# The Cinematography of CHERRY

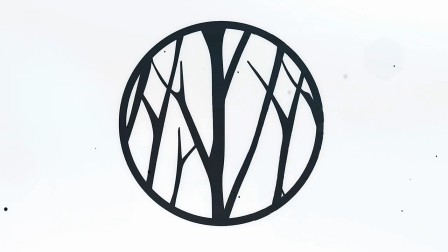0:00 My name is Jeremy Welton and this is the cinematography of Cherry. I wanted to make this video a while ago but I had to go through a bunch of info to put this together. So if you're into creating different looks technically to tell your story then this one's for you. You know the film but I'll mention the details anyway. This is the 2021 film Cherry directed by Anthony and Joe Russo, cinematography by Newton Thomas Siegel. There may be some minor spoilers so go watch the movie first. This was a movie that was broken up into six chapters. This was because of the novel it was based on and the journey of a 15-year time frame that felt more episodic.
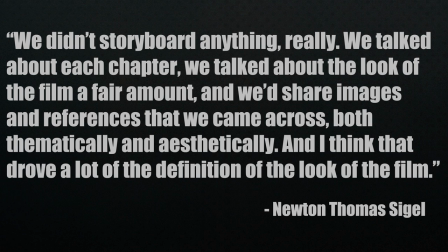0:39 We didn't storyboard anything really. We talked about each chapter, we talked about the look of the film a fair amount, and we share images and references that we came across both thematically and aesthetically and I think that drove a lot of the definition of the look of the film.
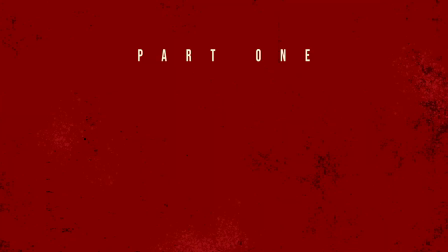0:52 And with that let's jump right in and dissect each chapter for this film. This is where Cherry meets Emily and when they fall in love.
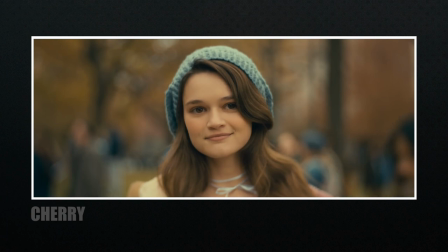0:59 The filmmakers called this section magical realism. Their relationship was filmed in this fairytale style that was enhanced with lighting and lens choices to create that magical realism.
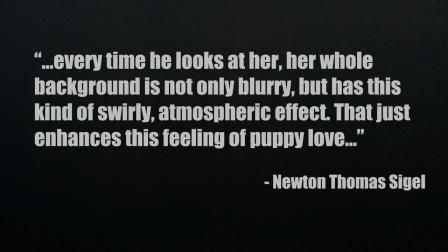1:10 There was some key components to that look. Every time he looks at her, her whole background is not only blurry, but has this kind of swirly atmospheric effect. That just enhances this feeling of puppy love.
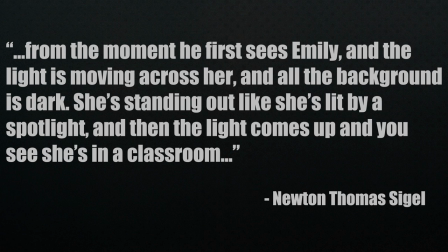1:20 And when it comes to lighting, Siegel explains this as, from the moment he first sees Emily and the light is moving across her, and all the background is dark, she's standing out like she's lit by a spotlight. And then the light comes up and you see she's in a classroom. Part of this look came from the very old Todd Ayo anamorphic lenses.
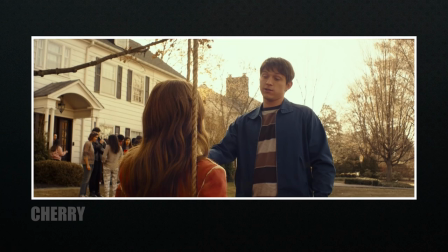1:36 We're talking about the 50s. And if you look up these lenses, you'll see they hold some unique characteristics. Filmmakers choose lenses based on their needs. So do these characteristics match the look Siegel was going for?
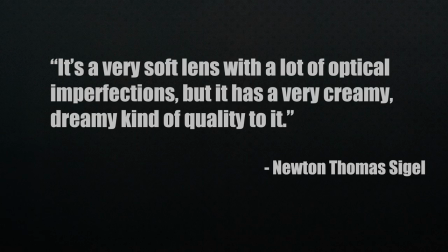1:47 It's a very soft lens with a lot of optical imperfections, but it has a very creamy, dreamy kind of quality to it.
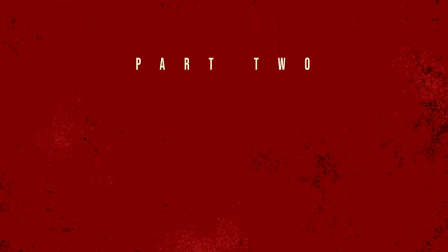1:53 Yeah, I think those lenses were a good choice. and combined with slow evolving shots with the use of a dolly and steadicam, gave this chapter what it needed. I think joining the army because your girlfriend broke up with you might not be the best decision, and for Cherry, they wanted to capitalize on that choice he made.
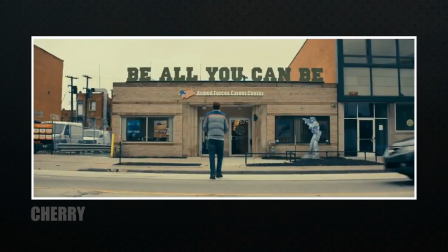2:10 So how can they transfer that choice to a look? Well, you first have to describe the terrible choice he realized he made, and one way would be a feeling of being boxed in with no escape. For this, the lens choice was going to be important, and yes, I said lens choice as in one.
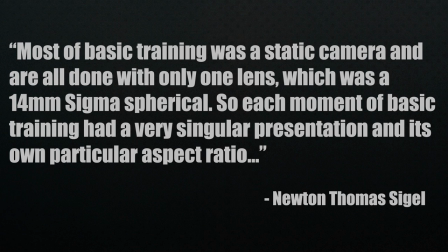2:25 Most of basic training was a static camera and are all done with only one lens, which was a 14mm Sigma spherical. So each moment of basic training had a very singular presentation and its own particular aspect ratio.
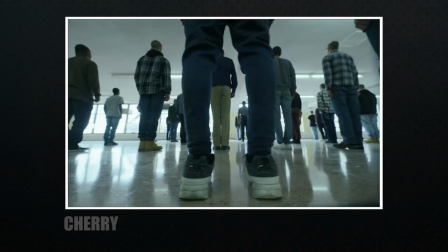2:37 I forgot to mention they were shooting on the Sony Venice 6K. Camera choice wasn't really talked about, but with that sensor, they were using the entirety of the lens,
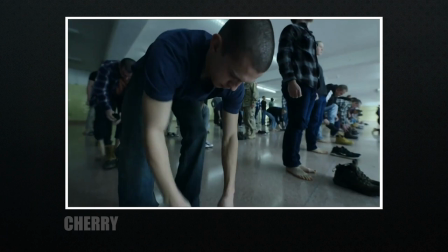2:46 which made it possible to have Cherry right up in the lens, filling the frame, which visually would represent being boxed in.
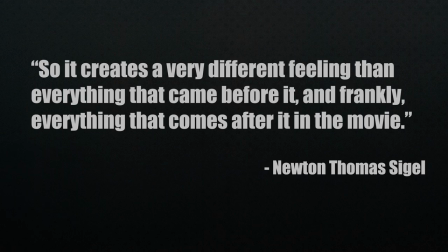2:52 So it creates a very different feeling than everything that came before it, and frankly everything that comes after it in the movie.
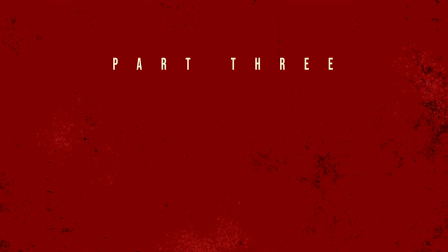2:59 You take the aspect ratio, lens choice, and an uninviting desaturated look and you have all the elements to the look of Basic. This part of the film everything got real and that change called for a different look. War was more grounded in reality and they took a more journalistic approach.
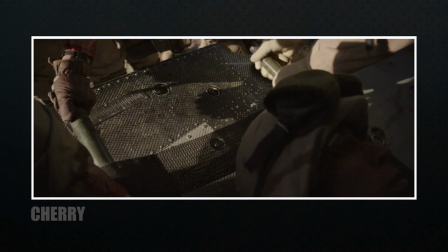3:14 This chapter was referred to the human drama and it was shot more straight forward because the stakes are life and death now compared to Basic.
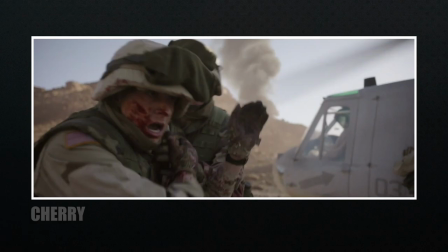3:21 The lens choice for this was the Leica M series still lenses that are popular with photographers and we're back to the widescreen format. Now you might think war would be full of handheld shots. Here's what Siegel has to say about shooting handheld.
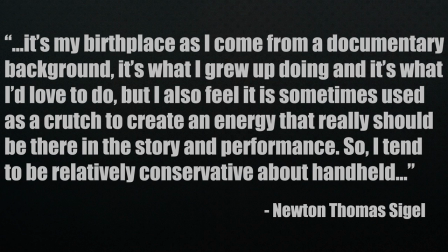3:35 It's my birthplace as I come from a documentary background. It's what I grew up doing and it's what I love to do but I also feel it sometimes is used as a crutch to create an energy that really should be there in the story and performance so I tend to be relatively conservative about handheld.
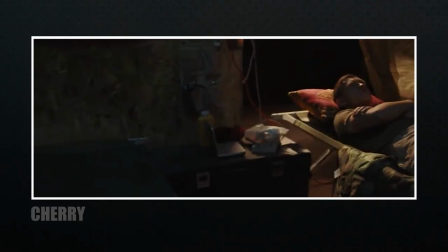3:49 They also slightly altered their shooting style while at the military base.
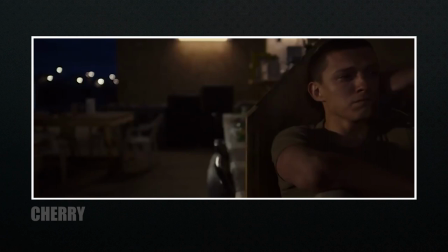3:53 Because it was a safe place for them compared to combat, they referenced the shooting style from earlier in the film, using Adali to have a feeling of Cherry's home which was a great contrast to the battle scenes while still living in the same look for the chapter.